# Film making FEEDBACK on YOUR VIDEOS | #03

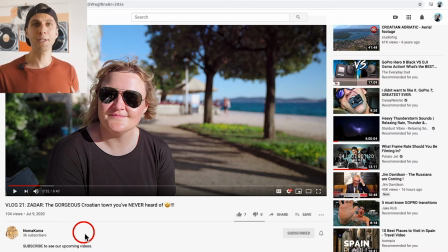okay the first one the light is good but the framing could be better and in terms of framing I mean a bit of directing skills so there's a lot of air above your head and if you will ever film an interview or if you just look on
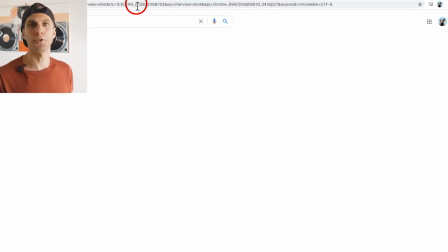Google interview shots interview shot have a look at the shots here and
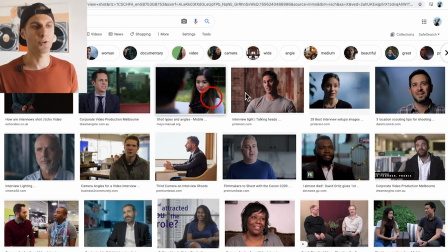really you will understand what I mean if you scroll through all these images you will
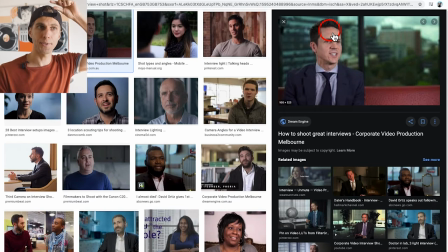see there's only a bit of space between the top of the frame and the head of the interviewee and that's how it works in terms of close-ups usually for these kind of shots. So you don't want to keep too much air above your head basically.
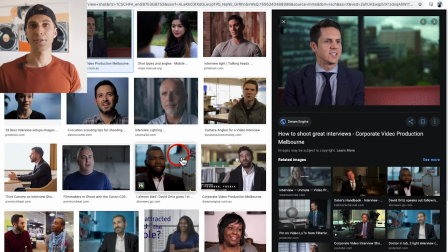That's a very specific effect actually in Hollywood or in all the filmmaking. Where you leave a lot of air between the head and the top of the frame you make the audience expecting something from falling from the sky. So it's a specific kind of shot just for that purpose.
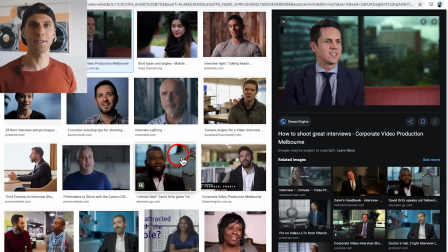So make sure you just tilt the camera down a little bit and leave less air above your
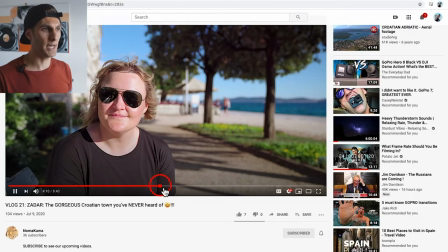head if we go to 229 okay here the same thing about the
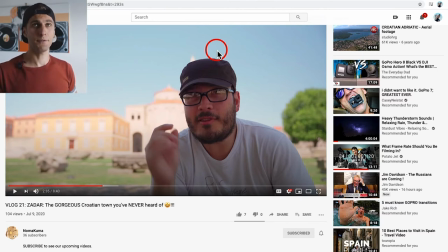the air and the spacing if you actually see here above me now there's just a tiny bit of space but actually in this shot it was more about the lightning there's a lot of brightness in the background so I'm actually focused on the background rather than the guy
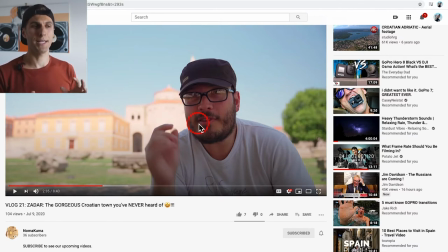here I would have chosen a different place to be honest for this kind of interview because you actually had time it seems like you had time to sit down and talk to the camera so I would have gone in the Sun and just do something in the
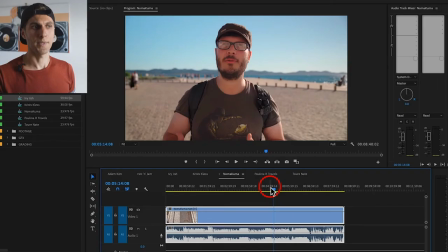Sun instead so point number two okay here at 514 that's much better
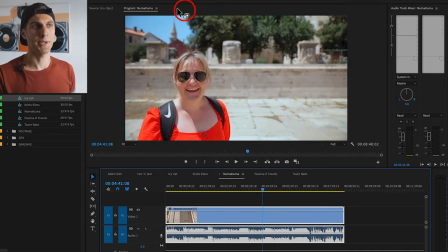in terms of air but here again at 441 definitely too much on top point number three I would actually suggest to
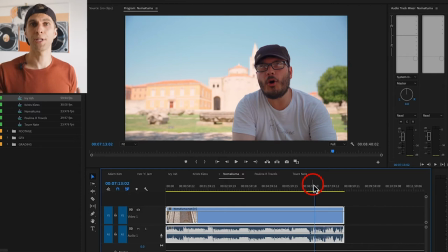shoot more b-rolls so more footage to cover all the talking here
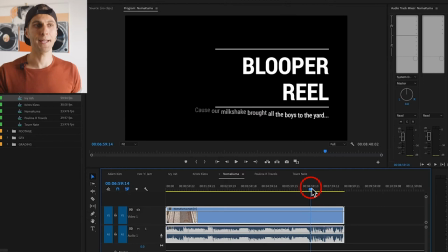during your interviews but rather than that good stuff yeah i'm
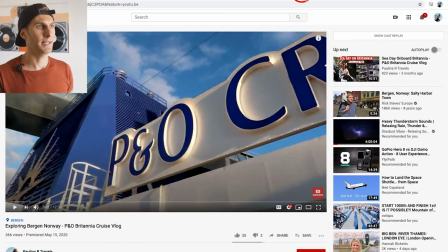subscribed to your channel and then we have we have Paulina Art Travels and i'm gonna subscribe there so guys go and subscribe to everyone why not let's support the community and i'm gonna leave you a comment right there
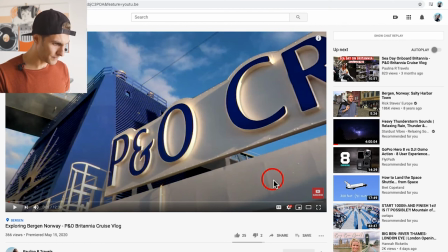nice okay Paulina for you oh yes I'm gonna go in Premiere Pro actually
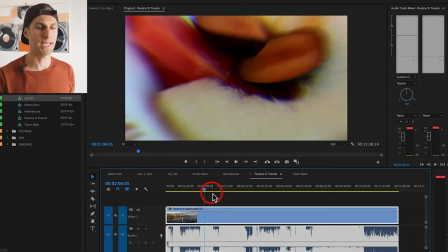because if we go for example at two minutes or six these transitions here I
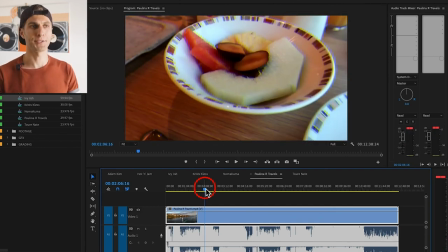think you really have a lot of these kind of transitions and they can become annoying after a while so I would tone down the amount of transitions for sure and also maybe the sound of the transition can be lowered down a little bit but it's actually good that you put the sound effects
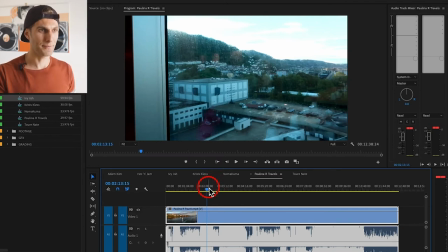there's something not everyone does so thumb up for that okay
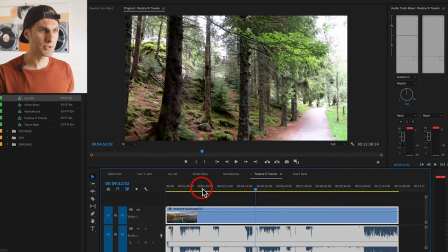then the point number two for me was
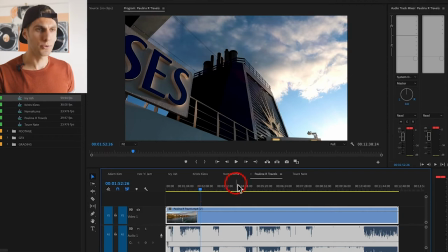from 1.52 to five minutes more or less it's just
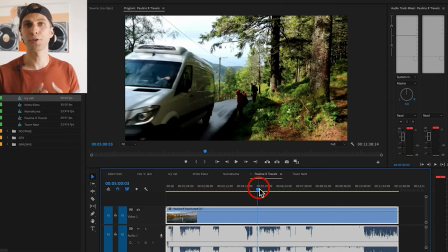a montage of clips and that's definitely too long without any information to me.
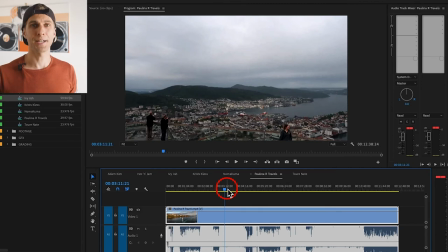Also some of the clips are very long
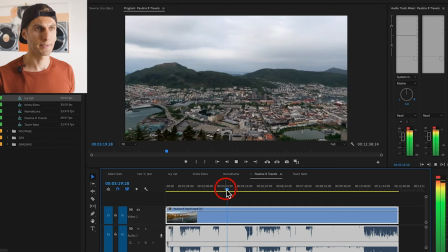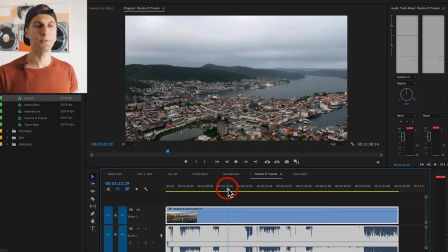and again too much walking around and quick movements. I would just keep the camera steady and show me a few seconds of that landscape then move around take another few seconds of a different angle and so on.
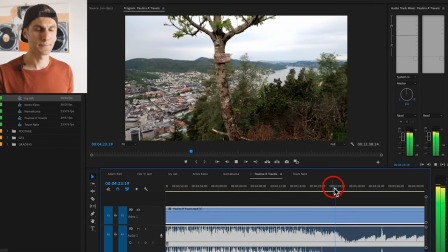And here at 4.23 you're
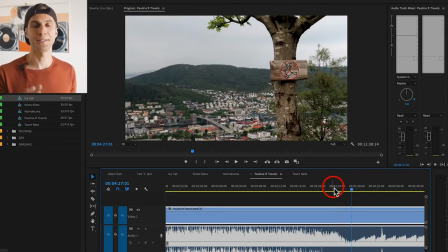changing the music but the images are still the same and that's something I would avoid.